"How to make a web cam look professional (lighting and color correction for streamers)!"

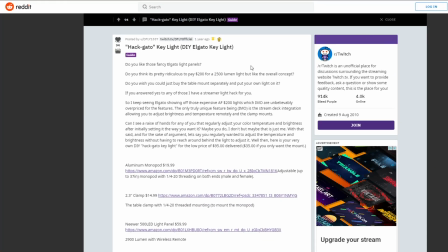What I'm going to do guys is link you to a reddit post where another stream actually made desk mounted panel lights for their stream using parts that they bought on amazon and just putting them together these worked out very slightly cheaper than the panel lights that i bought but one thing that i would say is that he used a pretty expensive actual panel light you could probably do this cheaper if you weren't too worried about like temperature of
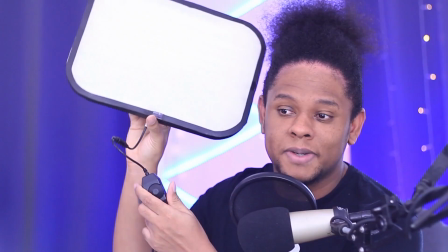light if you just wanted brightness adjustment a level also actually made a video where
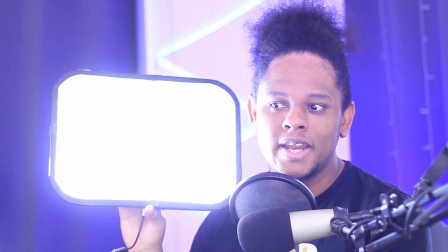he made elgato key lights from scratch so if you're on a really really small budget guys definitely recommend that you go and check that out i will pop a link down to that in the description below as you can see guys even
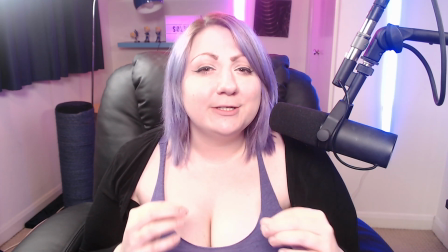with the lighting on our logitech c922 is still not looking as good as it could and two of the big problems with all
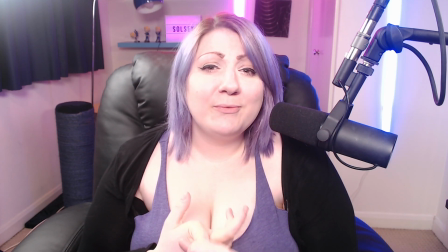logitech cameras is the auto focus and the auto white balance are just really really bad the auto focus is going to
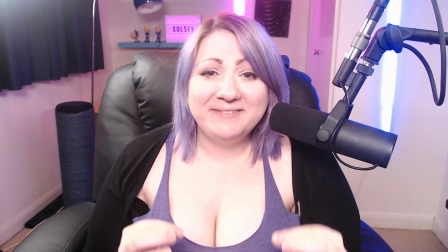cause your camera to keep jumping in and out and the auto white balance is going to cause your camera to sort of jump between blue shades and red shades which is not
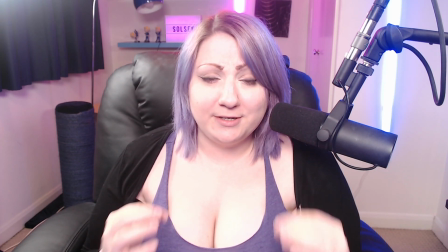what you want because the light in your stream room is probably going to be consistent but i'm going to show you guys how you can turn these settings completely
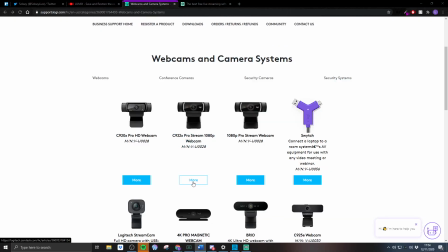off what you have to do guys is select your camera from the logisec website and then just hit more over here then go ahead
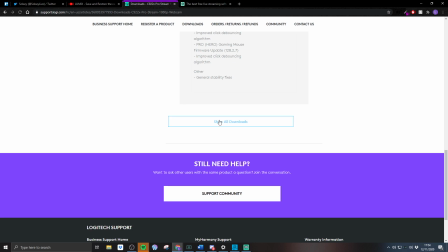to downloads scroll all the way down going to show all downloads
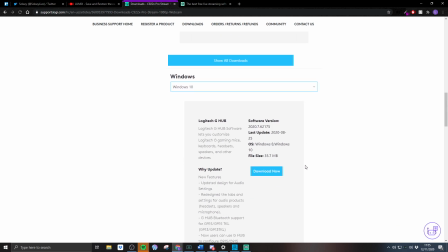then you've got to choose your os and then scroll down a little bit more
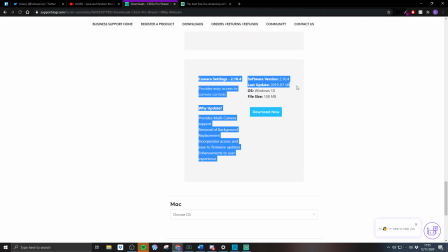until finally we find the camera settings software so just download that
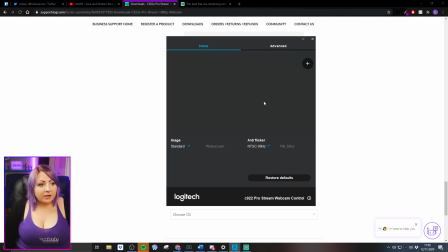for your camera now once that's downloaded we are going to want to change some settings
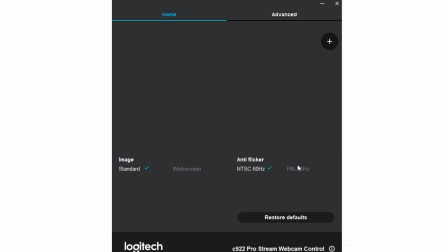anti-flicker is what it says on the tin it stops the screen from flickering if you're from the united kingdom you're going to want to set this to 50 hertz if you're from america you're probably going to want to set this to 60 hertz but just try it and see which one works
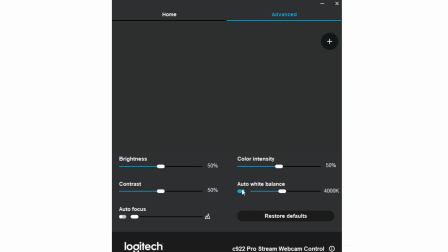better and if we jump over into advanced we want to just turn off auto focus immediately and then also turn off auto white balance
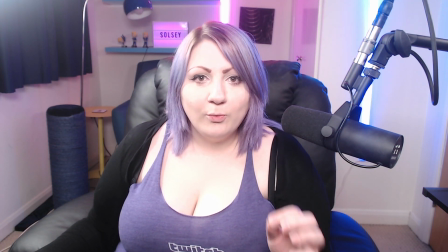i'm gonna go back over to the logitech camera so that i can just adjust the white balance whilst i'm looking at it let's just tweak that up so that we're a more natural looking color now logitech cameras are kind of weird in that when you first put them into obs they don't actually go
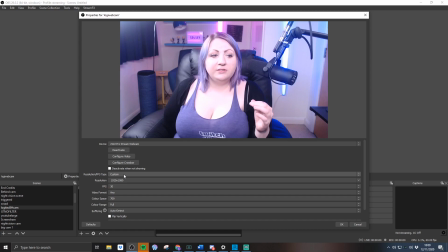at full screen resolution for some reason they crop down a little bit to fix this i've already set this up we want to set this to custom resolution
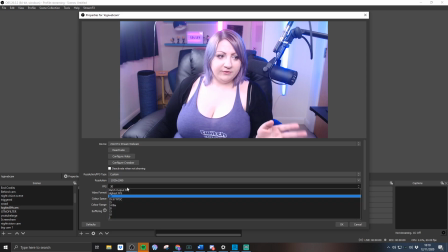and then set the resolution size to 1920 times 1080 for frames per second i normally just set the highest that's available on
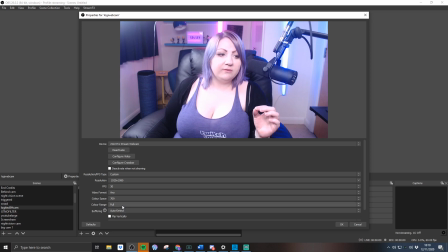the list there color space again the highest and for color range we want full color range if we just hit okay there and then we're going to move on to our
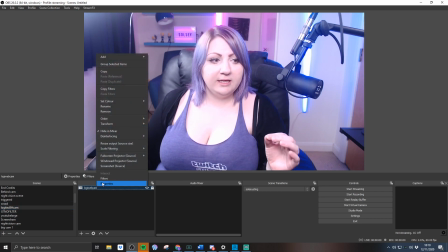filters now i'm going to add the filters to a scene but you can absolutely add filters to your source as well so if we just
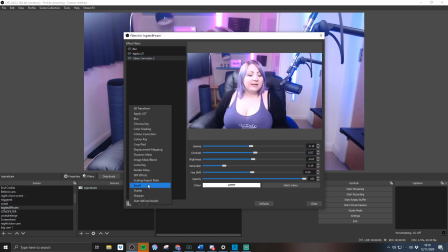right click and then go to add filters so the first thing that we are going to do is we are going to add a lot now a lot
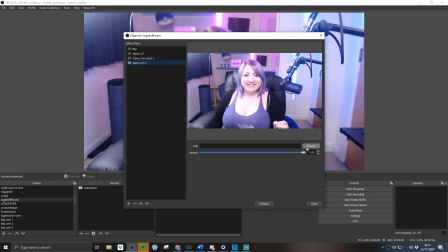is basically color correction but with a lot less work because someone else has already done the color correction for you and the lots that i am
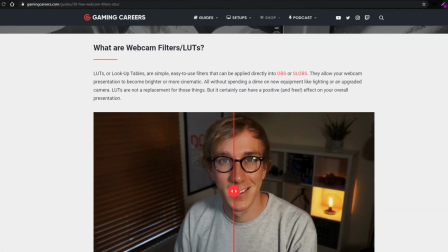going to recommend that you use are actually by gaming careers and i will pop a link in the description down below so that you can go to
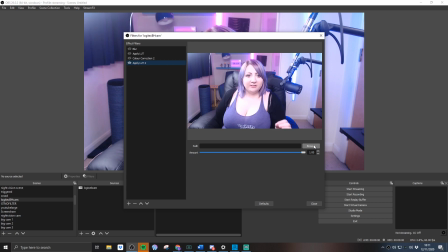his website and download those once you've downloaded those and applied the look filter you just need to browse over to them now the lot that you use
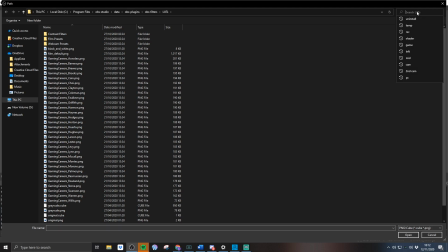is going to be really personal to you and your setup and what your room looks like i think that the cane filter is probably the one
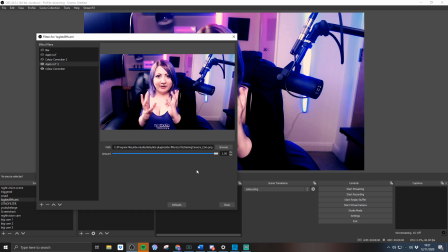that looks the most natural my skin looks a more kind of orangey color rather than bright white we are going to need to saturate
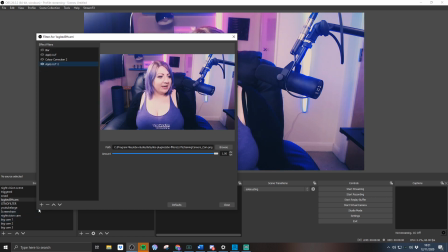this a little bit because it is looking extremely washed out so to do that we're just going to need to add in a color correction filter and then if we just saturate this a little bit that'll just take out some of that whiteness and we don't want to oversaturate it because if we do then let me
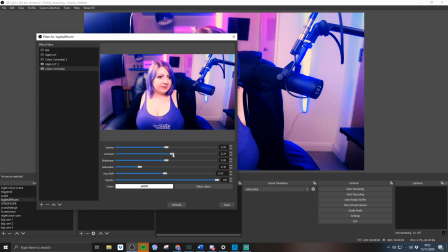show you what oversaturation looks like it looks very silly i'm just going to tweak up the contrast a little bit as well because we're still